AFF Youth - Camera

When it's time to start filming, here's what you want to think about. A film is made up of a series of shots. Each shot you choose to use should help tell your story. Now one of the first things you might want to think about is shot size. We're going to use our mate Jeremy to help explain. Hey Jeremy.
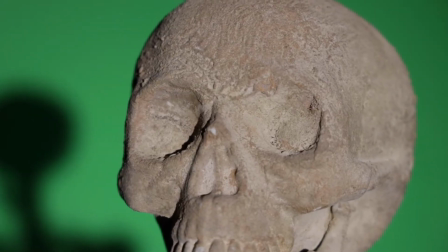0:32 Extreme close-up. Shows detail. Close-up. Shows part of the subject.
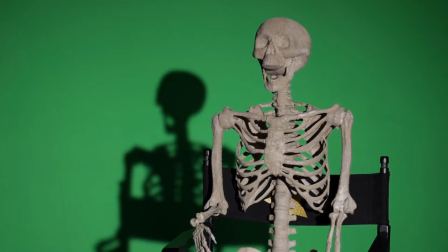0:38 Medium close-up. Shows a little more of the subject. Mid-shot. Shows half of the subject. long shot head to toe wide
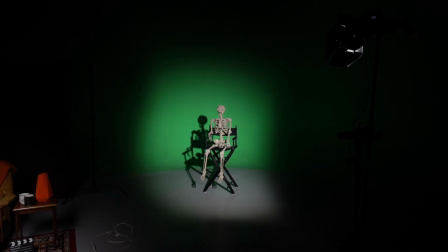0:47 shot sets up the scene by showing place characters or important objects for example think of movies you've seen and how they've used different shot sizes to tell their story now when you see the world you see it with your own eyes one perspective but when you're making a film you can help the audience see the world from a bunch of different angles using your camera
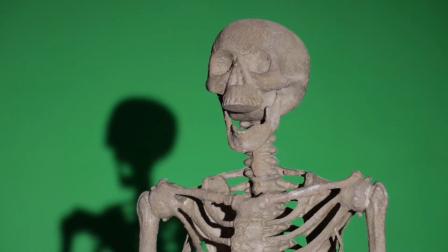1:07 eye view the camera is at your eye level high angle the camera is above looking down at an angle.
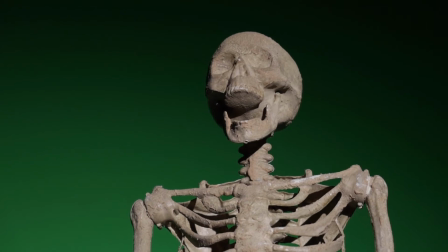1:15 Low angle. The camera is below, looking up at an angle. Over the shoulder shots.
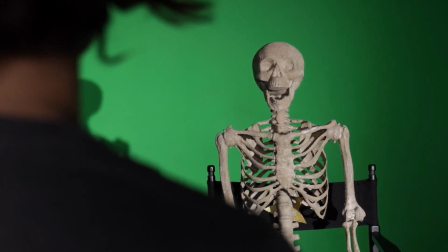1:22 A shot that orientates the viewer, generally when two characters are having a conversation. Oh, that was a wordy one.
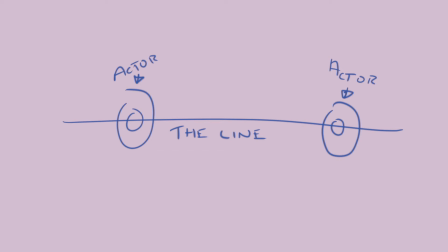1:28 One thing Jeremy says we need to keep in mind is to not cross the line. What that means is when we film, we have an imaginary line where the camera must be placed.
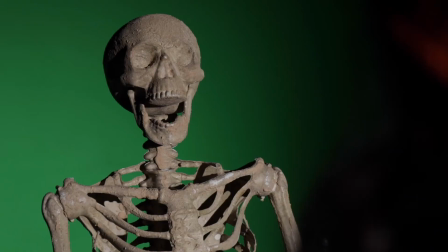1:37 See, this is when we're not crossing the line.
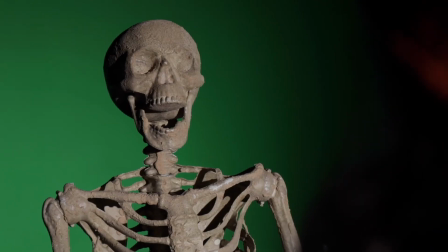1:41 and this is when we are crossing the line but sometimes directors cross the line on purpose for a certain effect and to make the audience feel a certain way. Camera movements are another way you can help tell your story. Here are some examples of camera movements. Tilt.
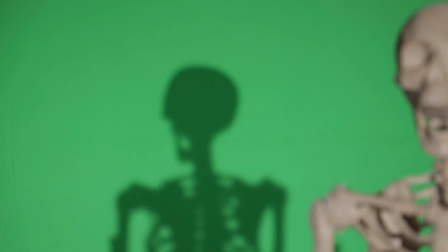1:55 The camera is moved up or down on a tripod. Pan. The camera is moved left to right on a tripod.
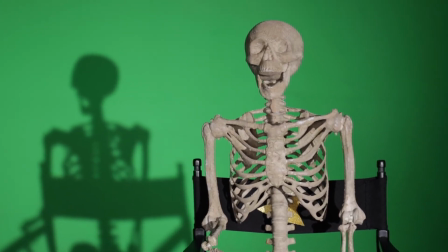2:04 Handheld. The The camera is held by hand to give it a different feel. Point of view.
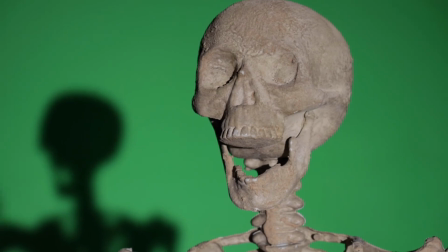2:09 The camera moves as though we see what that character is looking at. Now it's time for you to practice your understanding of camera shots, angles and movements. Find an interesting object in the yard or the classroom. It could be a statue or a tree or even a skeleton. But that's kind of our thing. Yeah, come up with your own ideas. Oh wait, that was a bit mean. I'm sorry. This guy.
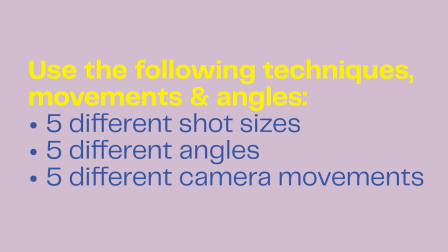Yeah, it's nice. Nothing to see here. Get out and get filming.